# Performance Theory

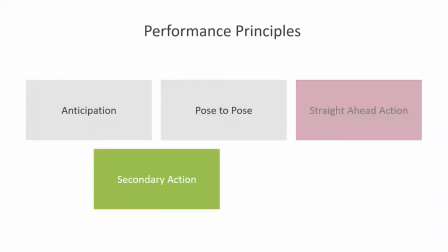So performance principles, when you look at sort of the list of the 12 principles of animation,
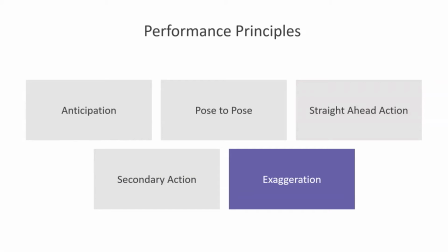this group here are the ones that I'm going to do a little bit of an intro to. We've looked at anticipation already to a degree. Talk about that a little bit more. We've looked at pose to pose and straight ahead action with the tail ball, and secondary action, and also exaggeration.
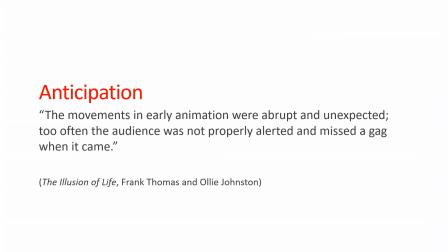But this is sort of just rounding off the last few principles in the list of 12. In anticipation, usually anticipation is an action that happens to get the audience prepared for an action.
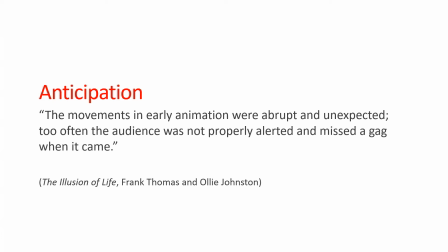So it could be a magician. If they're going to pull a rabbit out of a hat, they may make a big gesture with their arm before they reach in, rather than just like just go in and grab the bunny. A little bit more theatrical. So you're trying to direct the audience's eye, pay attention to this hand, I'm going to use it and do something.
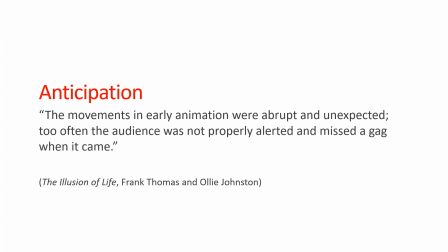It can help stage an action really clearly. Sometimes anticipation is just part of biomechanics. If you need to jump, the only way you can get that energy is by bending your legs, because the only thing you have are muscles and you can only straighten them. So if you don't bend, you can't straighten anymore. So you can't jump as high. So anticipation can be performance.
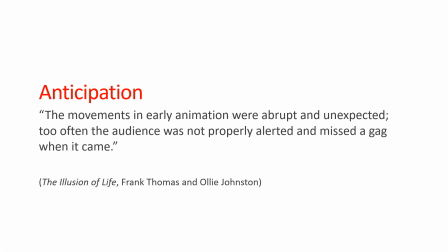It can also be mechanics, but it's an important part of what we do to help prepare the audience for an action.
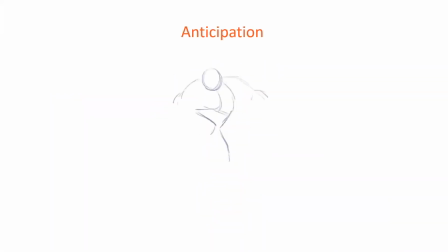Now, here's an example of a jump without anticipation. So this almost feels like the character is being flicked into the air. All of a sudden, something just boink, and they just jump into the air. There's no anticipation. If I go back and put in the anticipation, does that make a little more sense what's going on? So it's just to show I'm preparing to jump.
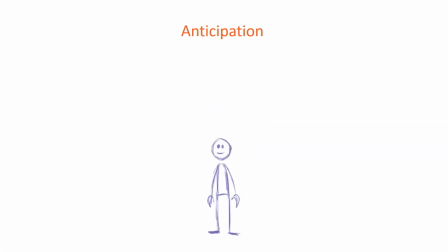It makes it feel like the character is jumping rather than something is lifting it up or pushing it off the ground suddenly. So this little change that we do just before we get into the jump helps prepare us, right?
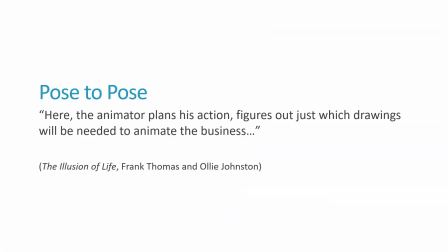Helps prepare for the action, makes it feel more believable. Now, pose to pose animation, that's the way that we've been working pretty much through the entire term so far, with the exception of the tail in the tail ball.
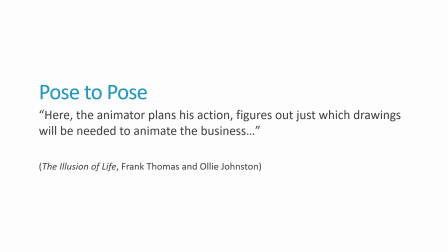So pose to pose means that you start by making keys, right? You start by making positions throughout your scene on your timeline, and then you start adding in between positions to connect from key to key, and that's usually called pose to pose.
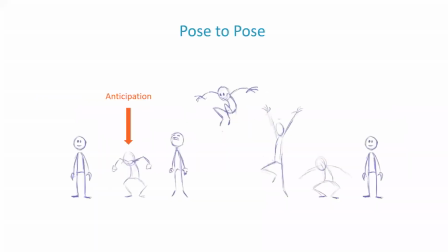So you start with a plan, right? So I have all of these keys, these major positions that I've got. I have the character standing, they do an anticipation, there's a stretch pose when they're jumping off the ground,
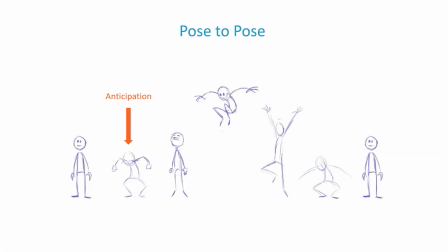there's a high point up in the air, there's another stretch pose when they're gonna land, then there's an overshoot and settle when they hit that low point, and then they stand back up. So these are the first poses I would draw out probably in a storyboard to figure out the action.
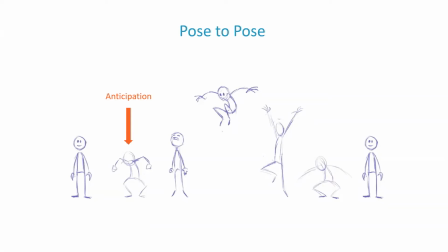And then I would add more detail and more keys and breakdowns and extremes to get to the final animation. But I'm working with big gaps, right? That's pose to pose. You're not going and animating every frame sequentially. You're putting gaps in between the movements to plan them out,
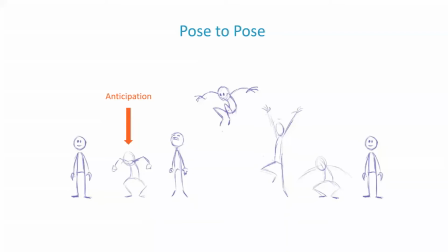to have like a clear target in your head before you start making all the drawings and all the positions.
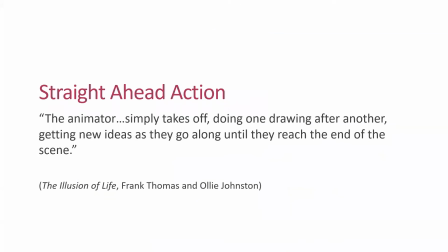Now, straight ahead action is basically, the best analogy is stop motion. So in stop motion animation, you have a puppet, you move it a little bit, take a picture, click, move it a little bit, click, move it a little bit, click. So they work frame to frame. They work linearly frame to frame. And if there's any mistake or any problem, it's usually a shot killer.
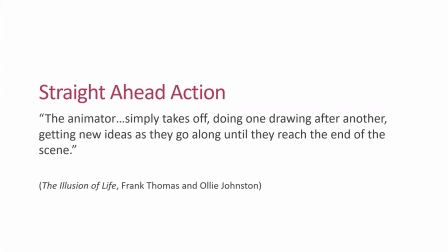And you got to rewind, reset, and redo the whole shot from start to finish again. So stop motion is a very unique art form because what you're looking at is a unique, one-of-a-kind performance. It cannot be edited very easily. It is what it is. If it doesn't work, it is redone, right?
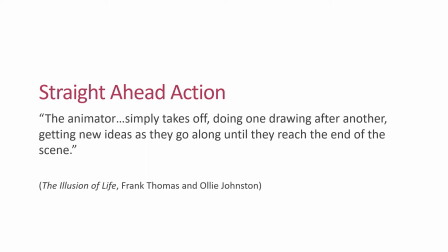So it's a very, very different way of animating. You have to have a very good understanding of spacing and timing to work with stop motion, because if you get it wrong, it's very hard to go back and fix it. So a lot of planning goes in.
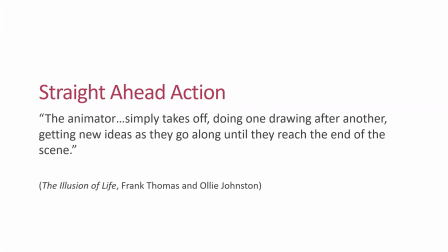So straight ahead means every frame you're making a position. And this is an example of something I animated straight ahead.
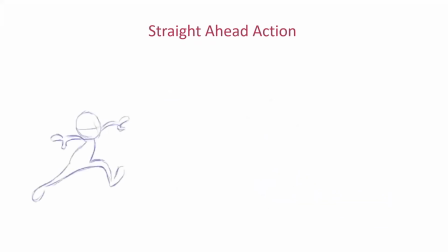I didn't really know what I was going to do. I just had the character jump, and I got kind of tired.